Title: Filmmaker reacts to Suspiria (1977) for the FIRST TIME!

love that this film is doing a great job at creating a vibe a lot of stories or a lot of films you know that you know
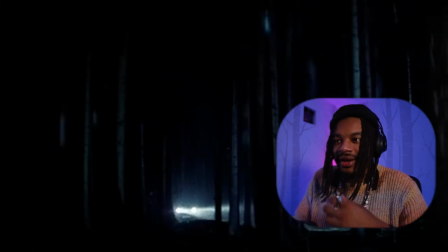4:19 more so art art house they try their best to set up the story you know the narrative which isn't a bad thing at all but I love that in this we're getting the vibe first they're getting the texture of this film first and eventually maybe the narrative I'm also saying that too because the music has been non-stop it's been just sweeping
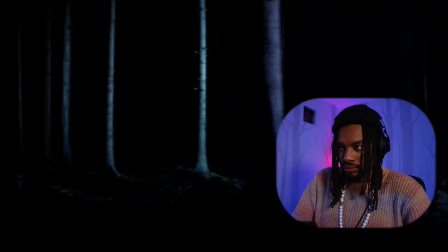4:46 around my ears this
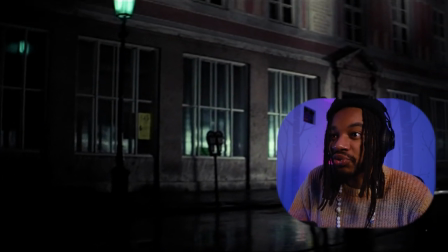4:55 film soundtrack is ridiculous what what the soundtrack is awesome oh my goodness what in the Wes Anderson what the heck what is this film
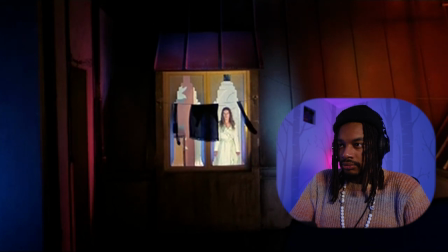yeah i'm seeing so many elements of filmmaking taking taking taking its its main course here like it really i can really
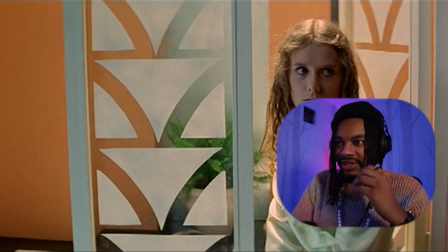5:35 see how the colors is a character the soundtrack is a character the set designs themselves being a character like i feel like the narrow the narration of the story or isn't going to come through our characters here i feel like this type of film that it'll come through the environment yeah
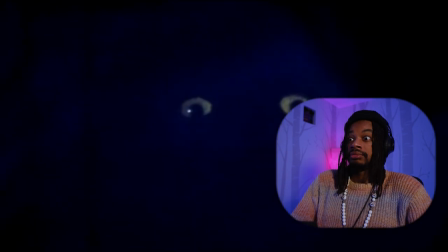get the hell out yeah i can see why you started booking it out of this place what on earth was that oh my god that scared the crap out of me jesus christ
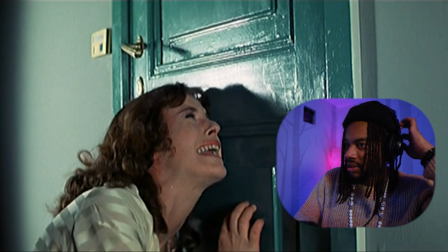oh wow okay yeah there's a murderer there's an actual murderer
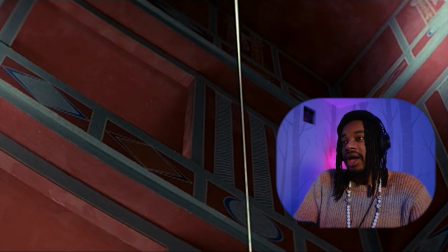yeah yeah i'm pretty sure we're not gonna get to the bottom of that that was crazy that had like david lynch elements my goodness how they showcased this murder felt like a nightmare
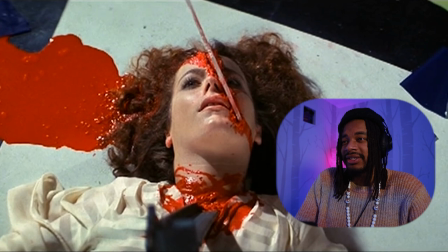6:47 Wow oh man that is that is crazy looking man I dig it I love it I love that it's weird let's get it tell me nothing show me everything artists
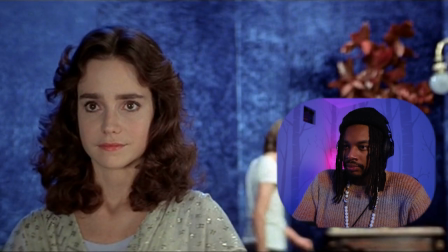7:04 everywhere I'm delighted to have her niece here well I offer you our
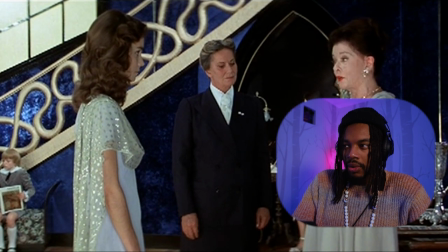7:10 academy's official welcome in the name of our directors who unfold what is this place man what is this place what the heck is going on established academy dedicated
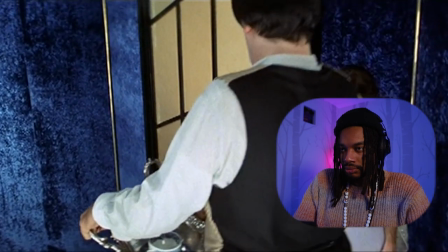7:21 to specializing this is pavlos our general handyman he's really ugly isn't he don't be afraid to say oh my god okay damn that is so disrespectful
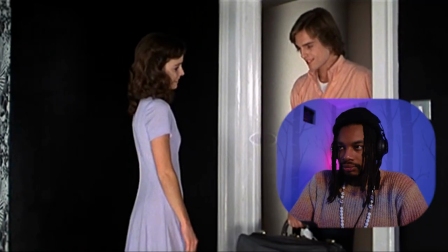7:33 bruh geez oh you didn't have to bring these over here i could have picked them
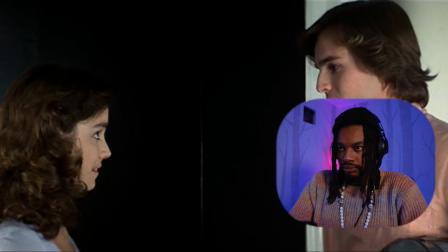7:39 up myself tomorrow i thought you might be needing them Yes, but it really wasn't necessary.
I love looking at these characters' faces. Like, a lot is written when they're not talking.
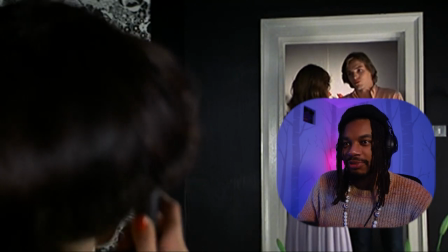7:54 Like, I already knew there was, like, a unique relationship between her and her roommate. Just from him, like, looking over her. It's interesting. Also, this frame as well, too, shows that, too. Filmmaking! There was so much noise.